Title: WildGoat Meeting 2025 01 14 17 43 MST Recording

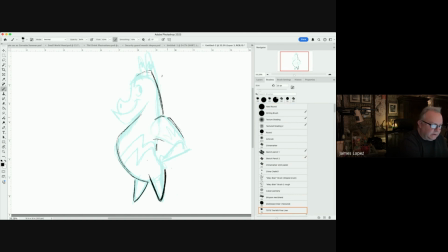976s
So it's kind of like, there's a way to do it so that it feels more connected. And if you wanted to do something like this, I think that could work.
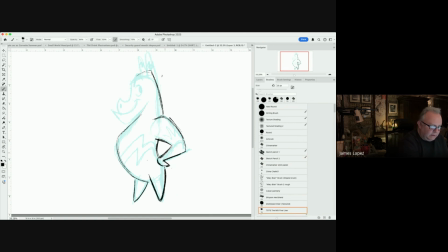992s
You know what I mean? To a degree. I mean, it's part of that bold statement. You're kind of doing like that, or unless you wanted to do,
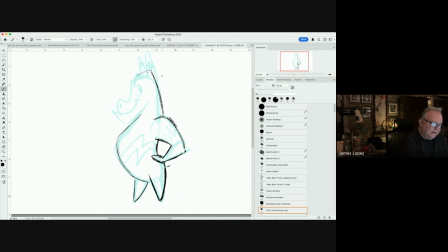1011s
try something like this, like the hand on the hip. I don't know. I mean, that's, I'd probably go for something maybe more like this. This seems more like an easier statement to make, maybe even, even a little bit higher.
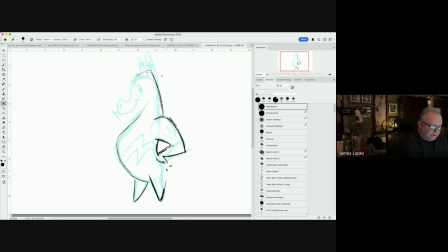1030s
So you kind of really get, that hip kind of thing. Now this, the first thing that I thought of is this area right here, which is, you have a mouth and then you go into the eye.
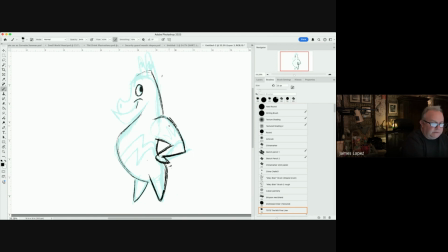1047s
You know what I mean? And I would say the problem is that there's nothing reacting to it. So it has a tendency, in my opinion, to go a little bit flat. So this is where I kind of think about like, okay, well, if this is going to smile, it's going to push up the flesh.
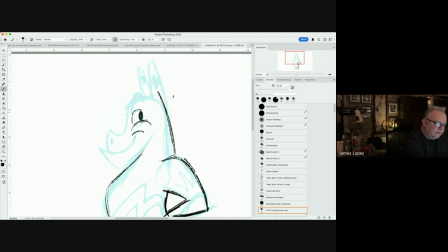1065s
You know what I mean? And that's what's going to merit something like that. Now the thing is, how do you want to do it? How do you want to design it? You know what I mean?
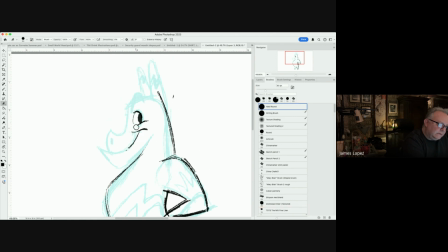1082s
I mean, you want to design it like this, or you just, this kind of thing. Do you want to use like, what kind of eye shape, are we doing that? This kind of a thing.
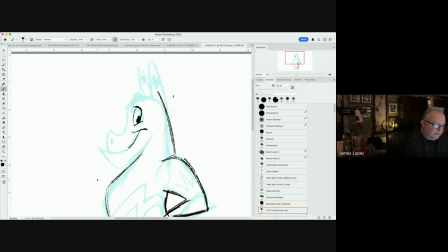1097s
That's the thing to, I think kind of figure out so that it just doesn't go kind of flat. The other thing, looking at this is, I see what you're trying to do. You're trying to do what might be looked at from the
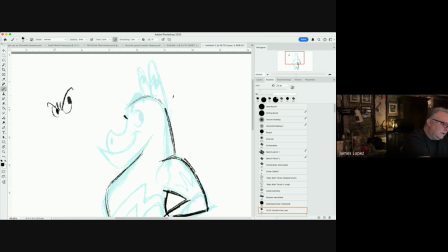1115s
3/4 is our eyes that look like this. You know what I mean? Right. But you want to do it more from a profile. So yeah, that's a little bit tricky.
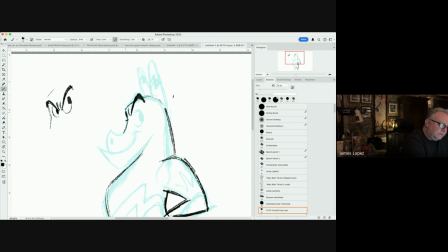1134s
So let's see if we can do that. What I would probably do is do something like this, which still can indicate a profile, but also in some ways
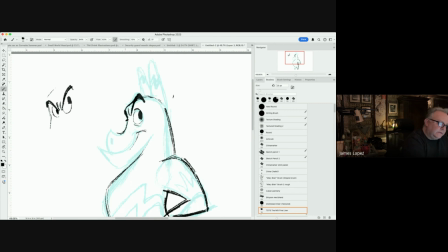1154s
indicates the other side. You know what I mean? So it still has a profile quality, but maybe it doesn't go so, you know what I mean, so flat. Yeah. It's something like that. And then these guys, what I would do is same thing as the legs.
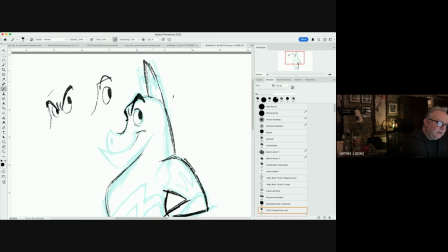1171s
Like I'd maybe give one a straight, one a thing, and then maybe
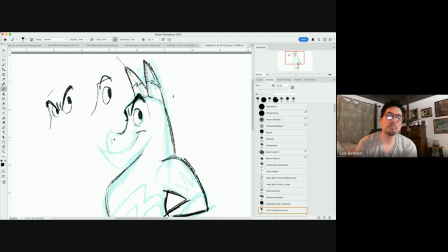1181s
something like that.
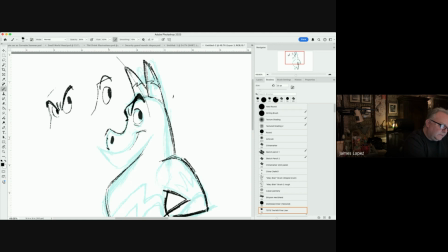1186s
You could do the other thing too, even with the snout, where you could even just, a little something, I don't know.
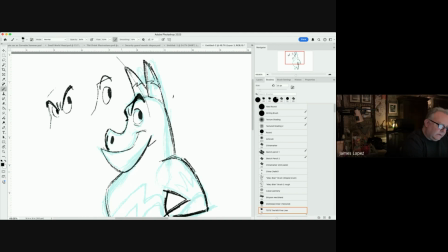1199s
And Yeah, then that looks good. and then I would either consider overlapping it a little bit and then indicating like a fold line, and depending on where you want your fold line to be, if it's a thick neck, maybe down there, or maybe if it's, maybe it could be up here a little bit, depending.
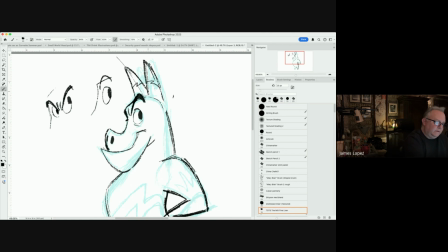1217s
But that's what I would explore more.
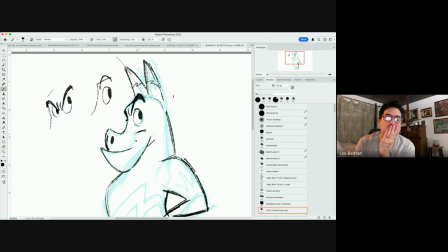1222s
Mhm.